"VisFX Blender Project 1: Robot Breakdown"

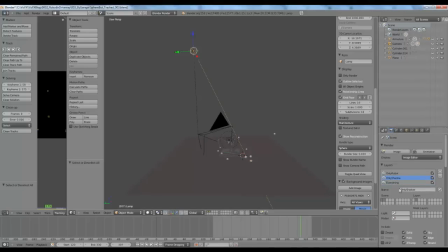And in the only shadow render layer I've enabled the shadow pass, which allowed me to separate out the shadow data later in the compositing node editor.
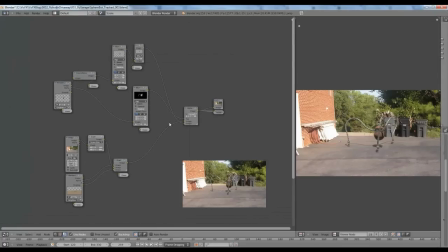Now we're going to flip over to the node editor to break down the compositing setup for this scene. All of the compositing for this scene, by the way, was done completely in Blender, because Blender has a pretty darn good compositing setup.
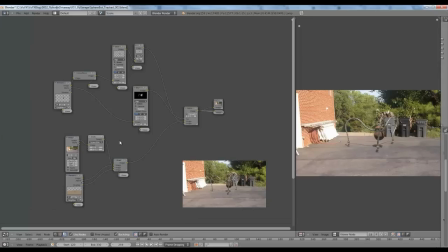Now nodes, they used to confuse me very much when I first got into compositing but now that I've gotten my head around it hopefully I can explain this complicated looking mess of nodes to you which is actually a lot more organized than it originally was.
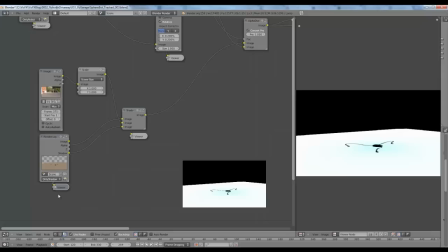So starting with this first group of nodes this is where the shadow data comes in. This is the initial shadow pass from the
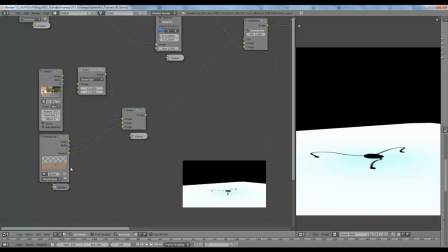shadow pass of the plane that was on that render layer and that comes over here to our shadow node group
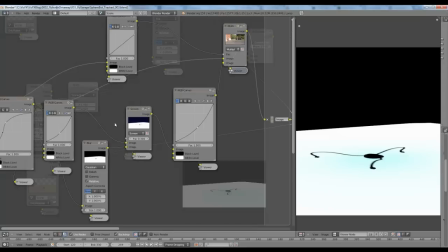which is just one node but when you split it up it's a bunch of nodes which looks kind of confusing but what it is really
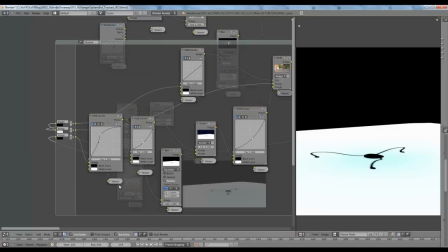is just the shadow pass coming in it gets color corrected to get rid of the blue haze over here the cyan haze
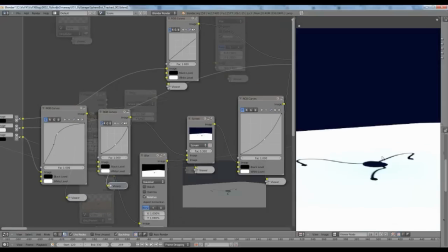and then it gets color corrected further to pump some blue into the shadows and then
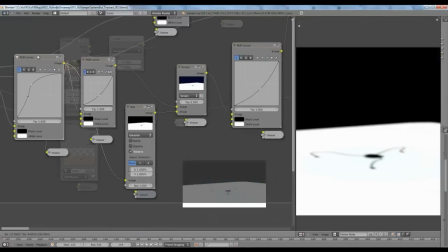Then we blur the solid black one and screen it over the blue one,
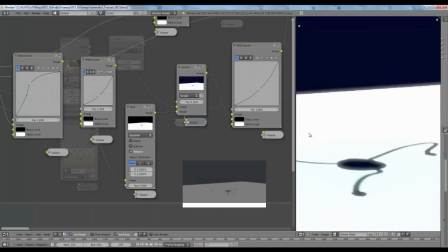which gives us this neato effect using a screen node at a factor of 0.3.
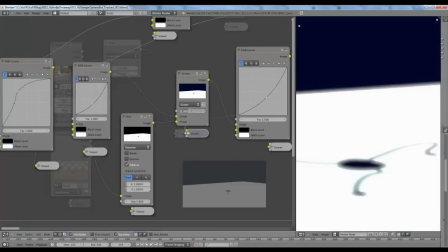If we had it a factor of 1, it would look pretty dreadful. So at a lower factor, we just want some light spill on the shadows to give it a more realistic effect.
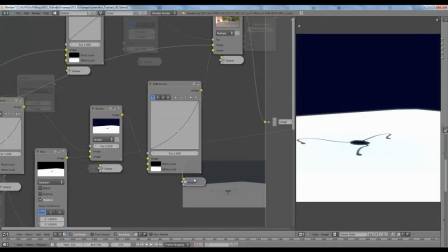Then we take it over to this curves node to further color correct it.
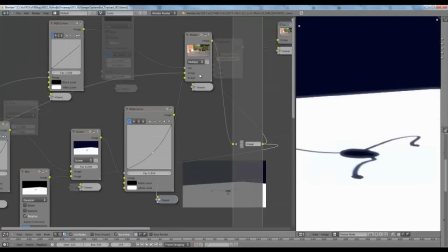add in some red, for instance, for the shadow, which then we multiply over our footage
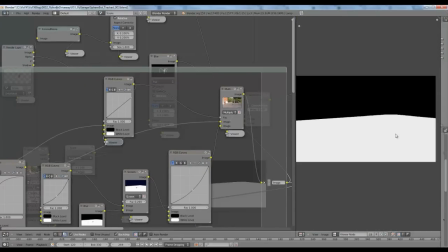by a factor of the alpha channel of the plane. We only want it to multiply from this white area.
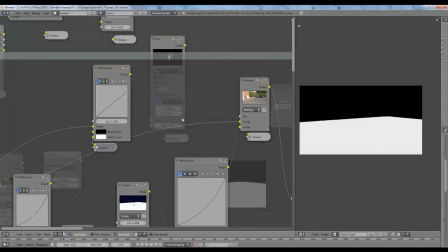White is multiplied, the black is ignored for the factor.
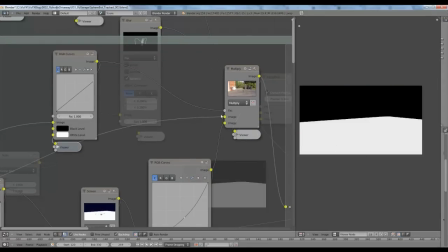Like, for instance, the factor, the black is a factor of zero, white is a factor of one for the factor of the node getting multiplied over the background.
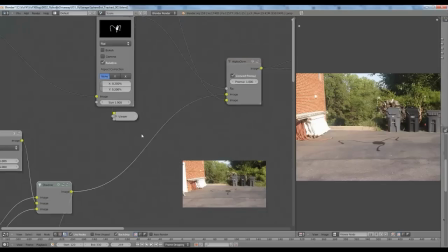So that gives us our shadow over the background, but it doesn't give us the robot over the shadow.
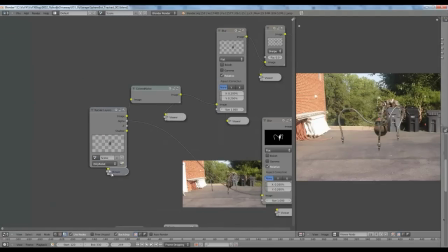So starting with the robot over here without the shadow, this is just the robot coming straight from the robot only render layer, we do some interesting things.
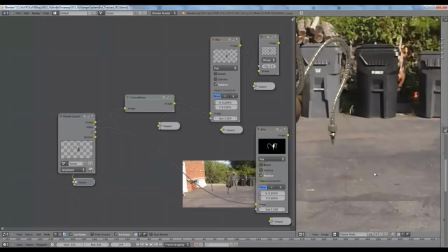First of all, you're gonna notice in the footage there is some color block noise. It's very noisy.
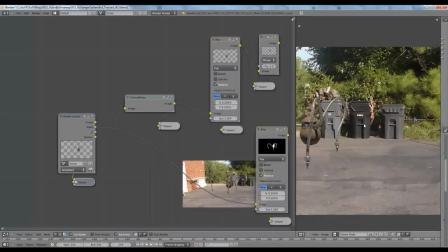It's not exactly great footage coming from my simple handheld Panasonic camera.
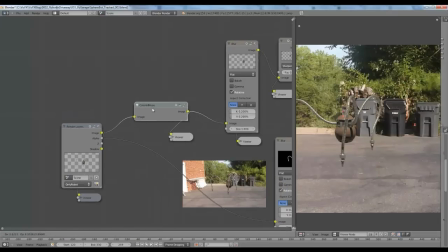So what we do is they come over to this colored noise node, which is another node group.
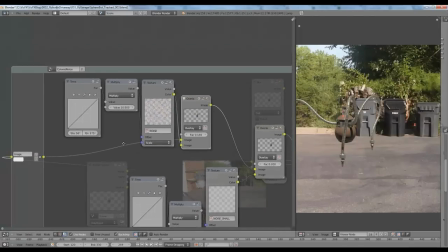So if you split it up, you can see my setup here. And what we do is I took a cloud noise system, two cloud noise systems actually,
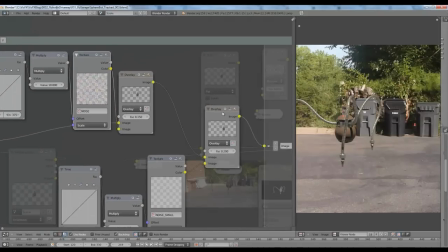and overlaid them onto the robot,
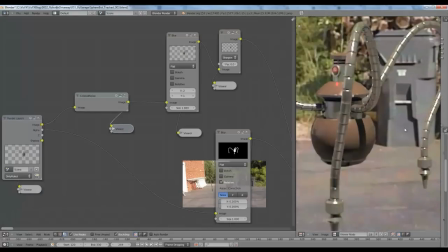which gives us some colored noise, as you can kind of see.
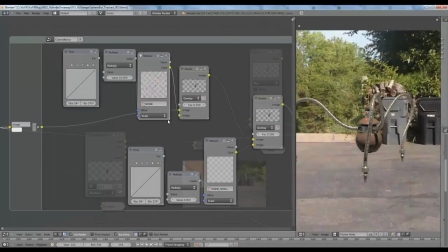It's very low though, because in the actual footage it's pretty low itself. And these time nodes animate the noise so it flickers from frame to frame. Starting at frame 58 and going to frame 375, which is the time of the project, it animates from a value of 0 to 1.
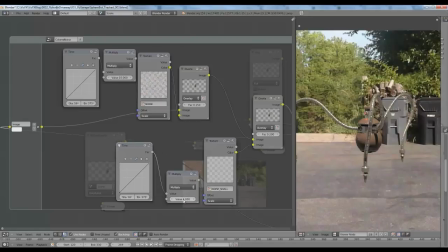But I wanted it to animate more than that, so I multiplied the 1 by a 4 and by a 10 to animate the noise in the scene.
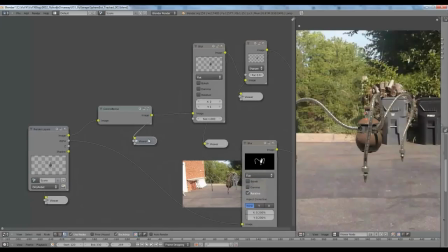So moving further along, we take what comes out of the colored noise panel, which is the robot with some colored noise on it,
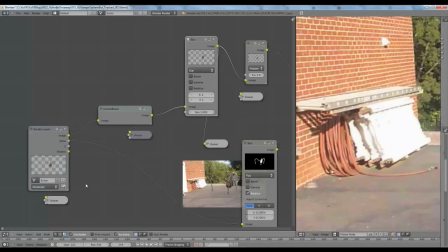and we blur it slightly, because you're going to realize the scene is, looking at just the footage, let me get a view node for that.
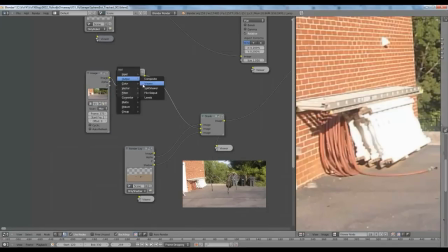Looking at just the footage, you can see that nothing is particularly sharp, it's all kind of soft,
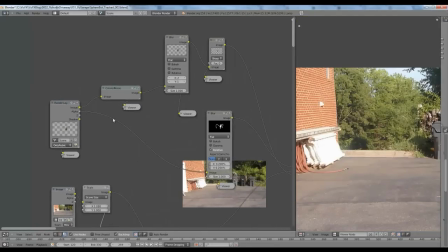because again, not a professional grade camera, which even professional grade cameras aren't going to give you perfect footage.
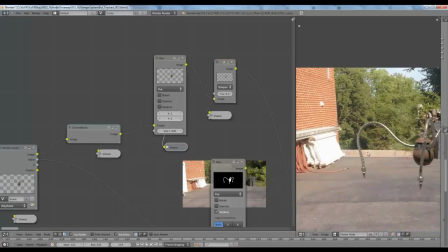So we blur it slightly, we blur the robot slightly, so it matches the footage better.
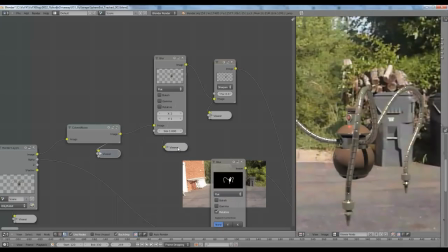Comparing that, now he's sharp, now he's blurry.
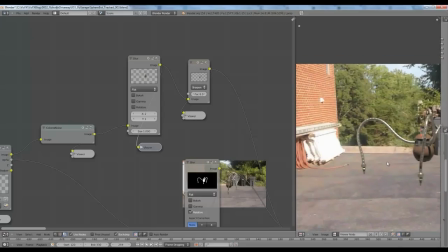Of course, now he's a little bit too blurry, so I intentionally blurred him a little bit more than he's supposed to be blurred because I wanted to sharpen it some.
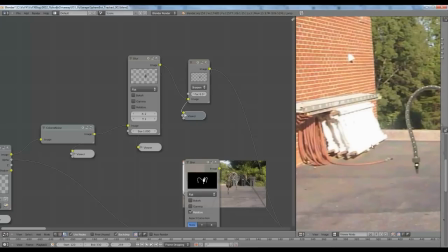Because you're going to realize around the edges, it's high contrast on the film, it's because the camera sharpens the footage.
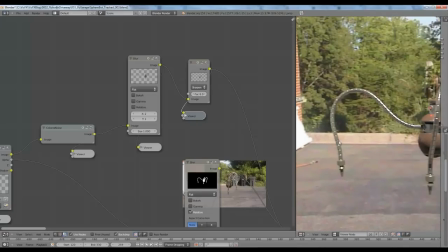So we also want to sharpen the robot.
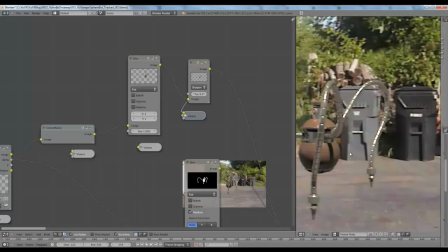So taking our now blurred, now sharpened, dirtied up robot that fits into the footage quite nicely,
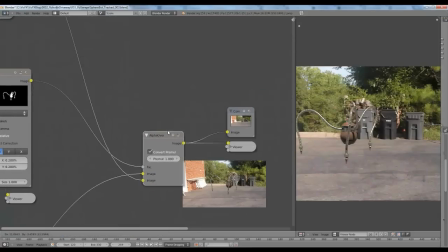we take it and we use an alpha over node to put him over the shadow background plate.
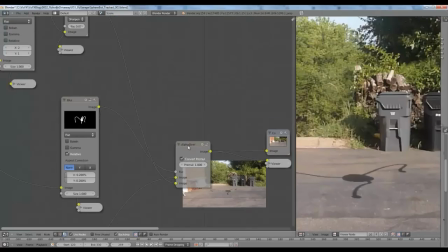This is the background plate with the shadow, and we just use an alpha over node to put the robot over the shadow.
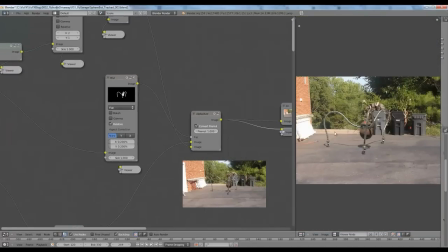now to get just the robot without the background we blur it we alpha over it by a factor of the robots
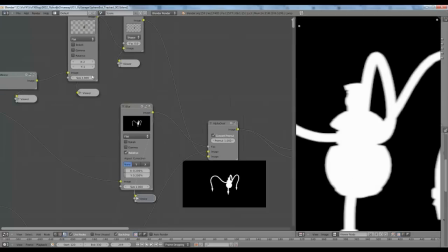alpha channel blurred slightly blurred exactly as much as this
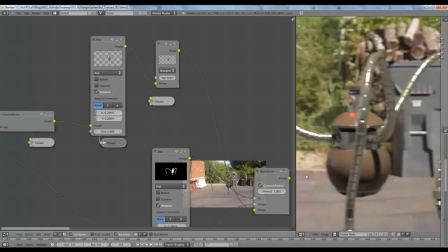by the way which I actually had it set to relative earlier so the alpha channel is blurred as much as this
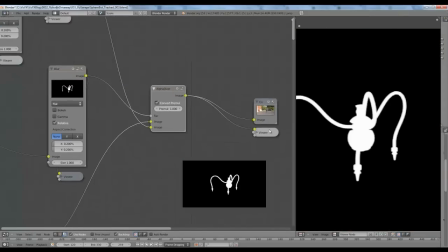so it accurately puts it over the background And that is our final composite.
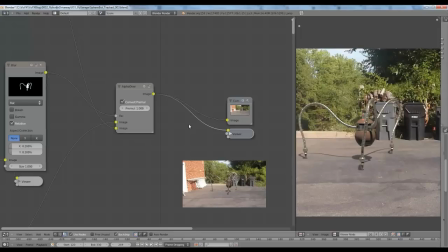It looks pretty decent. We had to composite the robot a lot because nothing in the real world is going to look perfectly shiny or clean.
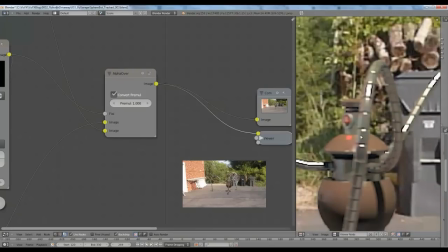Everything captured on footage is going to probably be slightly grainy, slightly blurred, or not perfectly sharp and clean.
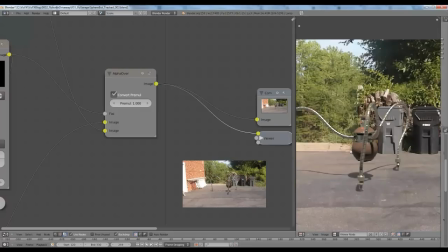And that pretty much concludes the breakdown in this video. I hope you enjoyed it. thanks for watching.
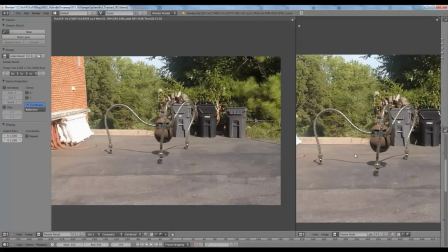By the way, if you have any questions, comments, or suggestions for future topics or just suggestions in general, please place them in the comments below.